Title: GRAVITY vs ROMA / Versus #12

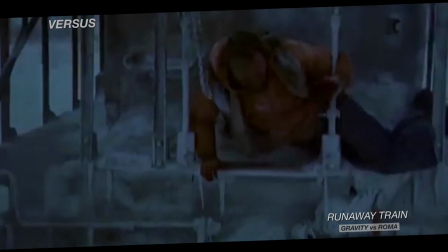[4:15]
Et qui, grâce à leur épure narrative, dépassent leurs conditions de série B pour toucher des résonances plus existentielles.
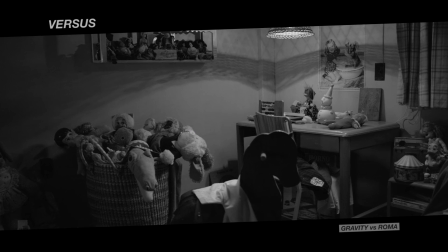[4:23]
Pour Roma, la construction scénaristique est plus foisonnante. L'idée est d'éviter toute interférence externe de manière consciente.
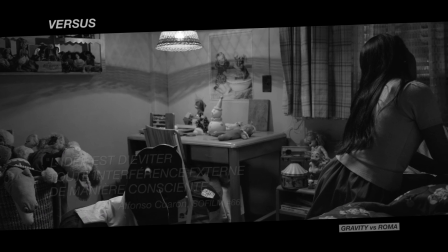[4:30]
Les références ne sont pas cinématographiques mais personnelles, les souvenirs de jeunesse du réalisateur.
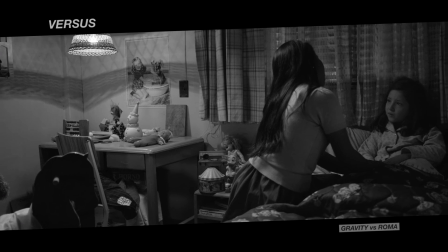[4:36]
La structure narrative ne vise alors pas la logique pure, mais se construit au fil de sa mémoire.
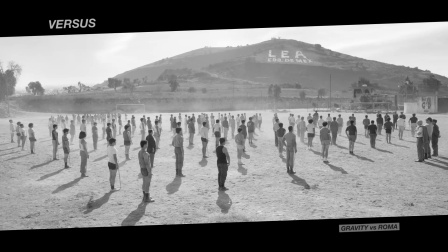[4:41]
La multiplication des lieux et des ambiances, mais aussi la construction en ellipse donne un film plus libre,
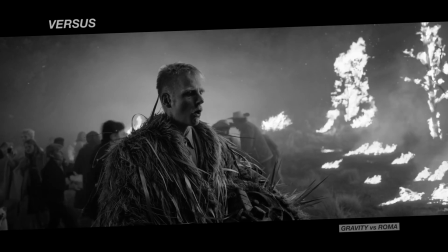[4:47]
aux détours absurdes ou poétiques, ne cherchant pas une efficacité brute du récit.
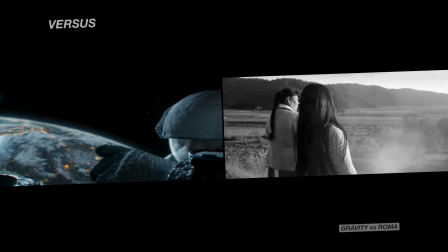[4:53]
Les logiques narratives s'opposent frontalement et Alfonso Cuarón va évidemment les travailler de manière très différente.
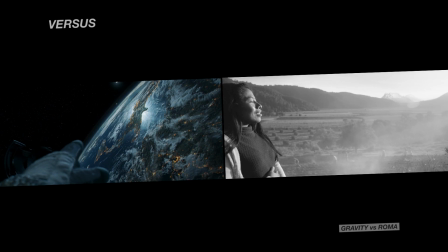[4:59]
En tant que réalisateur, son moyen d'expression est visuel, et si on reconnaît son style, son langage cinématographique va s'adapter à ces deux scénarios.
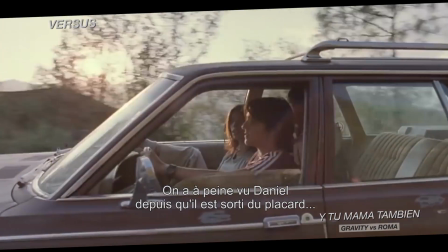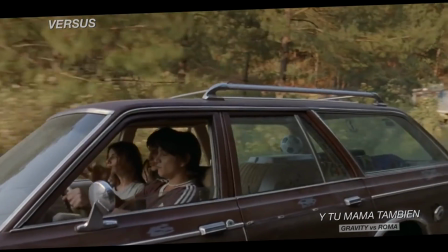[5:15]
Depuis Ituma Matambien, l'un des motifs principaux de son cinéma est le travail autour des plans-séquences.
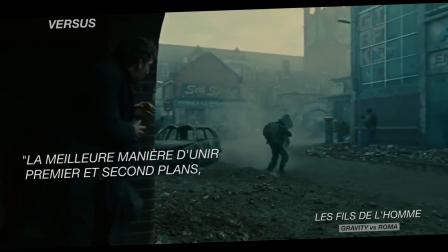[5:21]
Ils sont pour lui la meilleure manière d'unir premier et second plan, c'est-à-dire les personnages au décor.
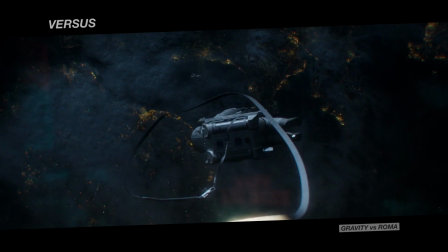[5:29]
L'interaction des personnages avec le monde qui les entoure, que ce soit l'espace sidéral ou une maison bourgeoise, est au cœur de Roma et de Gravity.
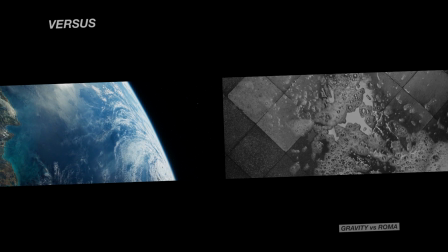[5:37]
Ainsi, dans les premiers plans, Alfonso Cuarón pose un décor, l'infiniment grand et l'infiniment petit, avant d'y introduire ses héroïnes.
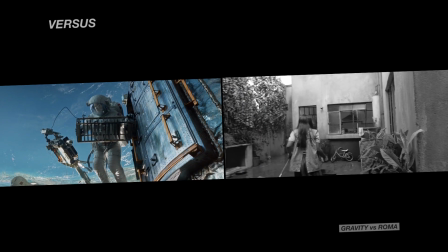[5:45]
Des plans de 12 et 5 minutes chacun qui nous plongent tous deux dans les actions des personnages, qui nous immergent peu à peu dans des univers forts, aux choix esthétiques très marqués.
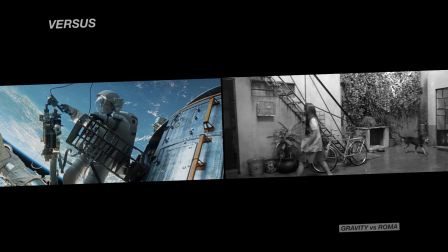[5:55]
Les plans longs sont au cœur de la mise en scène des deux projets, mais le réalisateur ne les utilise pas selon les mêmes perspectives.
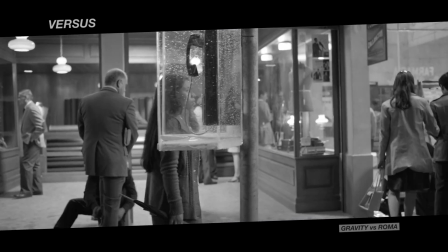[6:02]
Il a un regard intérieur, puis un regard extérieur. Un point de vue qui est parfois induit par le scénario, mais qui est surtout développé par la mise en image.
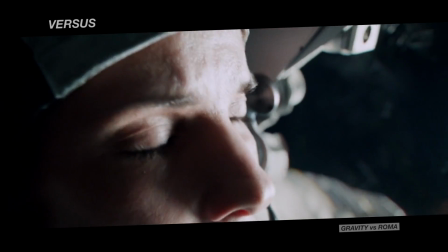[6:12]
Les choix de cadre et de positionnement sur une scène construisent deux points de vue très affirmés.
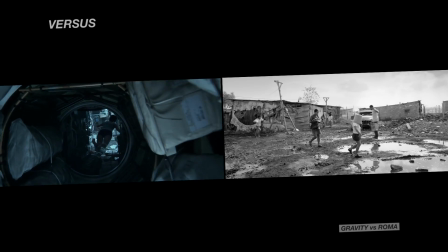[6:17]
D'un côté, la caméra n'a aucune contrainte dans ses mouvements. De l'autre, elle a une position fixe, ne bougeant la plupart du temps que grâce à des panoramiques.
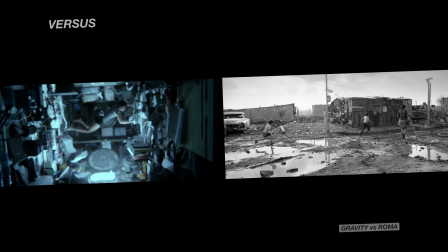[6:25]
Gravity fonctionne dans la profondeur, Roma en aplat. Des choix qui vont avoir des implications très différentes pour le spectateur.
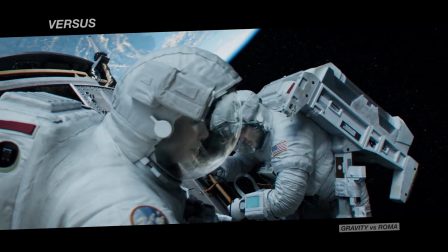[6:33]
Dans le plan d'ouverture de Gravity, on s'approche peu à peu de Sandra Bullock pour ensuite ne plus la lâcher.
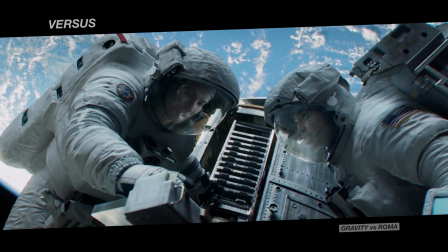[6:39]
La note d'intention est claire, rester collé au personnage pendant une heure et demie, la caméra épousant même à de nombreuses reprises son point de vue.
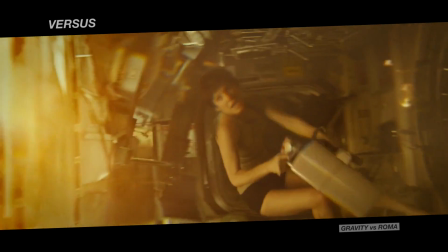[6:49]
On est projeté dans la scène, avec le personnage. Dans les moments d'action pure, évidemment,
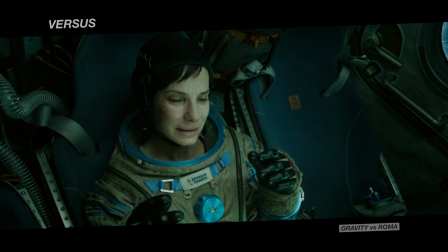[6:55]
mais aussi dans les moments de relâche, où on reste avec elle, seule, coincée dans un cockpit, pendant de longues minutes.
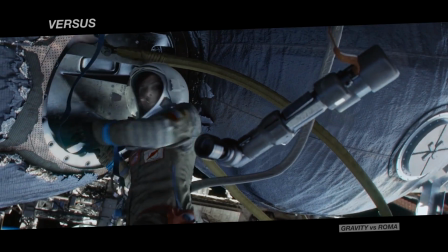[7:07]
Quelle que soit la scène, Alfonso Cuarón cherche à nous faire éprouver physiquement et émotionnellement toutes les sensations de l'héroïne,
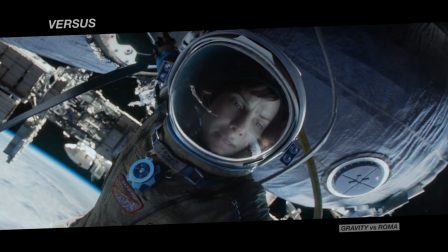[7:13]
que ce soit grâce au plan séquence ou au travers d'un découpage plus classique. Nous sommes dans son regard.
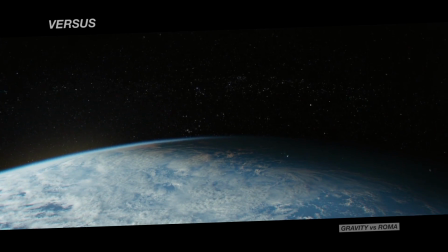[7:20]
C'est sa subjectivité qui mène le récit et c'est ce que s'emploie à retranscrire le réalisateur.
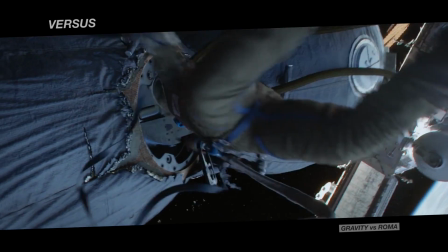[7:25]
On perd toute distance pour se retrouver au milieu du chaos, avec une caméra libre, en apesanteur,
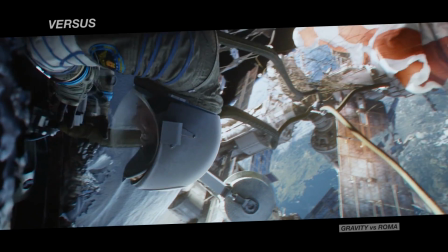[7:31]
se déplaçant sans entrave dans les trois dimensions, profitant à plein des possibilités du cinéma numérique.
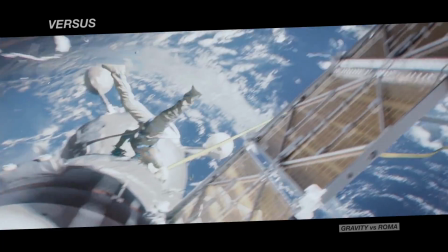[7:37]
Gravity est un film expérience dans lequel le spectateur est totalement engagé, reprenant son souffle en même temps que l'héroïne.
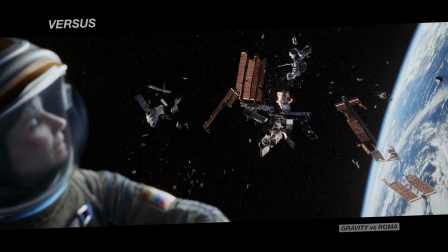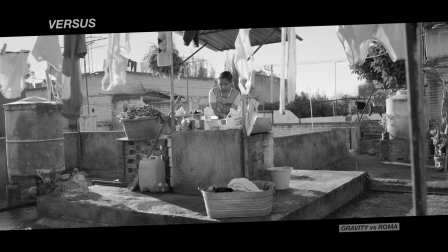[7:52]
Dans Roma, la donne n'est pas la même. La caméra reste également focalisée sur l'héroïne, mais elle prend plus de recul et les plans sont peu mobiles.
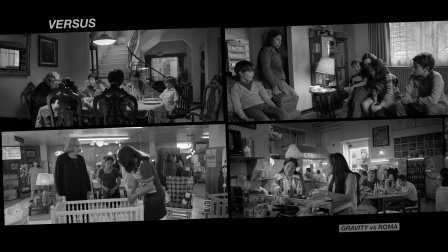[8:01]
Les personnages sont généralement nombreux dans le cadre, une amorce est souvent présente.
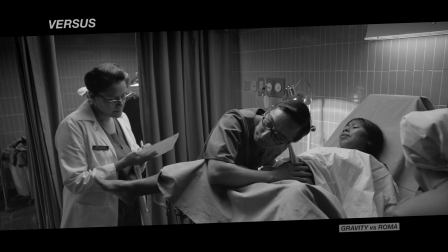[8:06]
Le spectateur se retrouve ainsi en retrait de la scène, plutôt que plongé directement dans les remous du quotidien chaotique de la maisonnée.
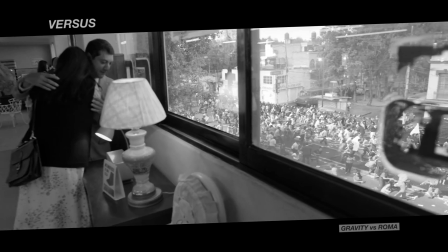[8:13]
Même lorsque l'action explose, comme lors de la scène d'émeute étudiante,
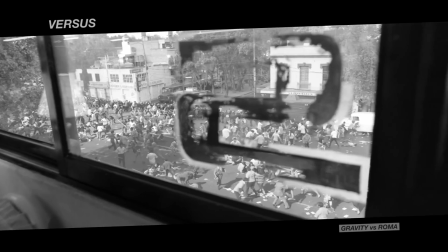[8:16]
la caméra ne se soumet pas au tempo induit par la situation, elle conserve son rythme propre, lent et mesuré.